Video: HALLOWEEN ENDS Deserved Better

I love how these credit sequences tie in thematically with each of these movies.
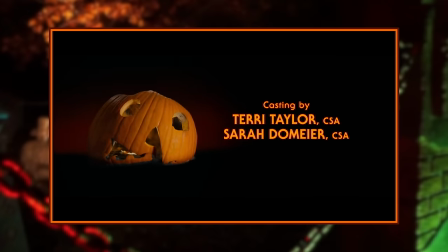12:28 Halloween 2018 had that rotten pumpkin being brought back to life, just as that movie was returning a messy franchise to its roots and reviving it after almost 10 years of being dead.
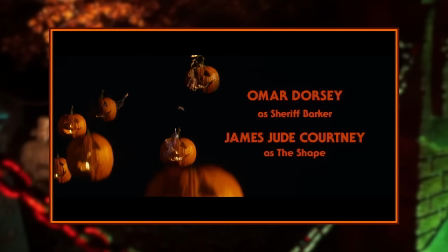12:37 Kills had 12 burning jack-o'-lanterns, which was both meant to reflect the number of Halloween movies up to that point,
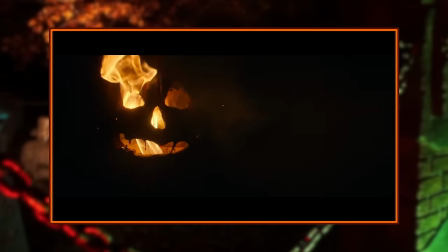12:42 and also the fiery, rage-fueled mob that Haddonfield turned into. This time around, we have the Halloween 3 font returning to set this one apart from the rest.
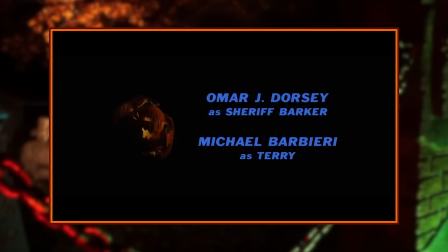12:50 The jack-o'-lanterns return once again to reflect the themes of Halloween ends by having each split away and show a different face, symbolizing the transference of evil and the idea that it will always continue in another shape. I also really appreciate that the second jack-o'-lantern is a recreation of the one from the originals opening credits That to me implies like the first jack-o'-lantern is the evil in Michael and it's always been around But then the first time that we saw it was in that original movie
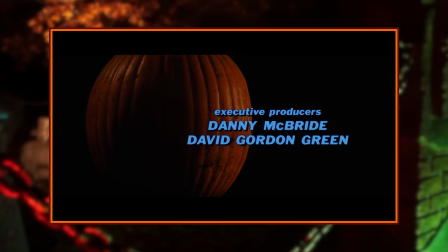13:16 So that that's a really cool setup to top it all off the final pumpkin We see is completely blank it splits open and we go inside of it conveying
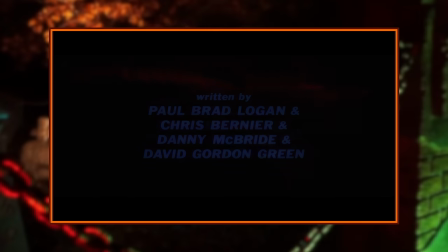13:24 the theme of exploring the unknown and mysterious Evil that will be getting a look inside of John Carpenter returned to score this concluding chapter alongside Cody Carpenter and Daniel Davies once again, and just as with 2018 and Kills, the score is immaculate. It's really impressive to me that all of these scores are like distinctly different, but they are all top-notch. I'd have a hard time definitively choosing a favorite one of the bunch, but the one here is a strong contender.
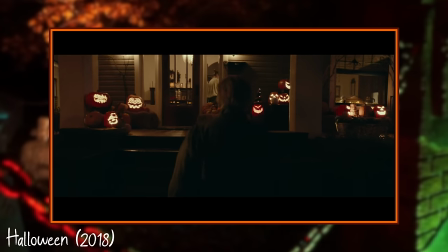13:52 2018 was a great modernized version of the original soundtrack that reimagined a lot of its motifs and brought new tracks that have already been immortalized.
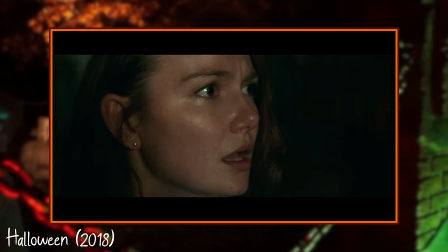14:00 Prison Montage and The Shape Hunt's Allison were standouts, and both give me chills to listen to.
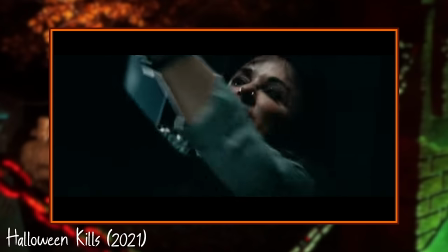14:05 The score for Kills was more aggressive and dramatic, which is something that can be said when comparing those two movies as a whole.
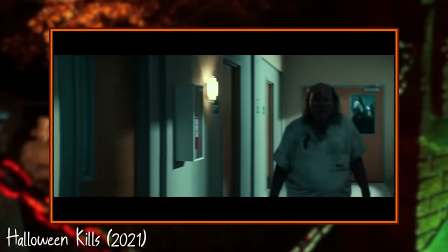14:12 Logos Kill, Gather the Mob, Rampage, Hallway Madness, It Needs to Die, and Unkillable are all incredible, but I think Michael's legend takes the cake.
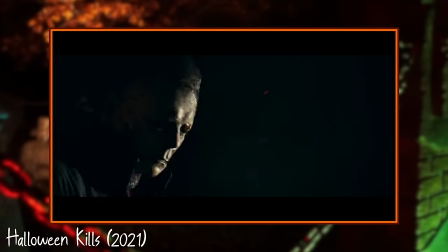14:21 It's such an atmospheric and mysterious track that conveyed what Michael Myers is all about so perfectly. Enns has a far darker and foreboding tone with his score, again, something that can be said when comparing it to the previous two movies.
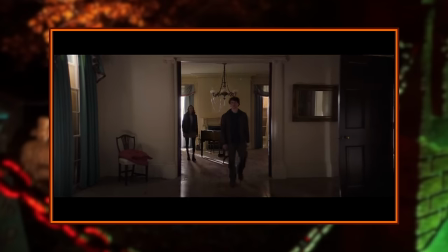14:32 There's a feeling of somber reflectiveness throughout a lot of it,
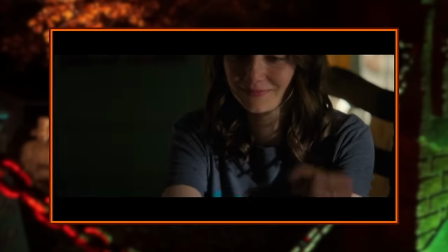14:35 and it's overall a dense and incredibly atmospheric soundtrack that's a beautiful conclusion to John Carpenter's involvement with the franchise.
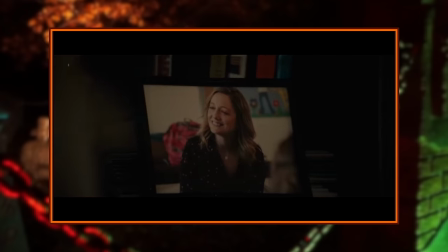14:42 Laurie's theme, Enns, revisits the classic theme from the original and tweaks a few things that pull at my heartstrings.
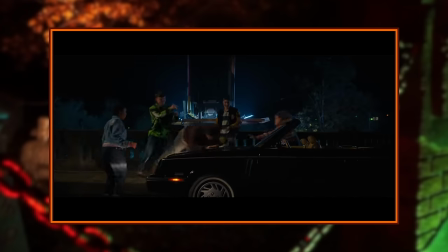14:48 Cool Kid and Transformation feel like the start of something dark.
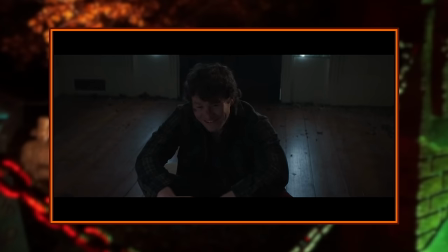14:52 Tracks like Because of You, Requiem for Jeremy, Corey's Requiem, and Where Are You convey a strong feeling of contemplation.
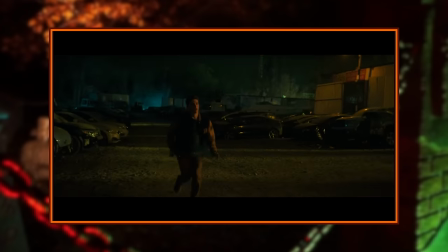15:00 Well, The Junkyard and The Procession deserve their spots right next to the most iconic tracks in the franchise.
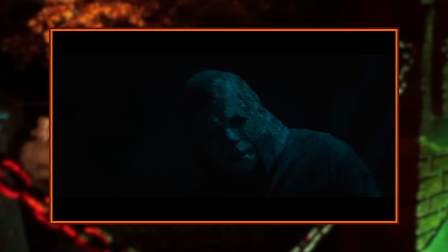15:06 Soft pads and deep bass stabs are employed a lot and mixed with piano to build a very
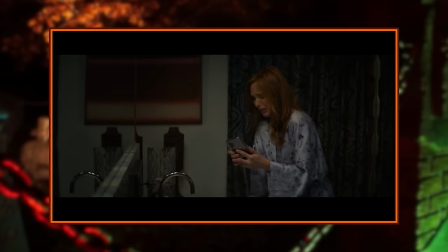15:10 lush and emotional soundscape that might be the best score since the original movie. Which I think is something that I have said about all three of David Gordon Green's Halloween movies. so John Carpenter is still unmatched. There are other noteworthy tracks as well, but it'll feel more fitting to bring them up when we get to their scenes, so for now, let's move on to the three-year time jump after that opening scene.
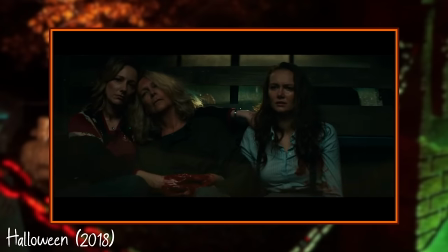15:34 Like the original Halloween and its sequel, Halloween 2018 and Kills could be watched as one three-hour-long Halloween movie as they took place on the same night.
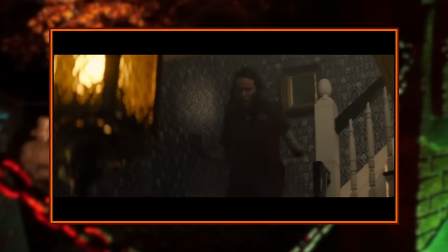15:42 And spaces itself out quite a bit from that brutal night in 2018 and takes place in 2022, marking four years in Haddonfield since Michael left the town with open wounds.
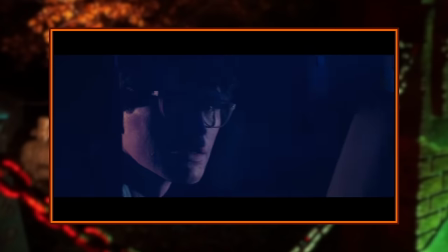15:52 We get some idea of how that night affected Haddonfield through a voiceover from Laurie Strode.
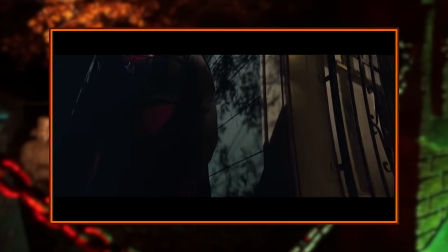15:57 The suffering Michael caused became an infection, passing on to people who never even crossed his path.
Something that Enns seems to struggle with a fair bit is having a lot of ideas crammed into a runtime that feels somewhat stuffed. So certain things are rushed through to get them established, but a lot of it winds up clunky. We don't need a recap of this timeline, at least not in such a forced manner. Each entry in this trilogy was released in relatively close proximity, and if you're seeing a movie called Halloween Ends without catching yourself up, then it's all on you if you're confused.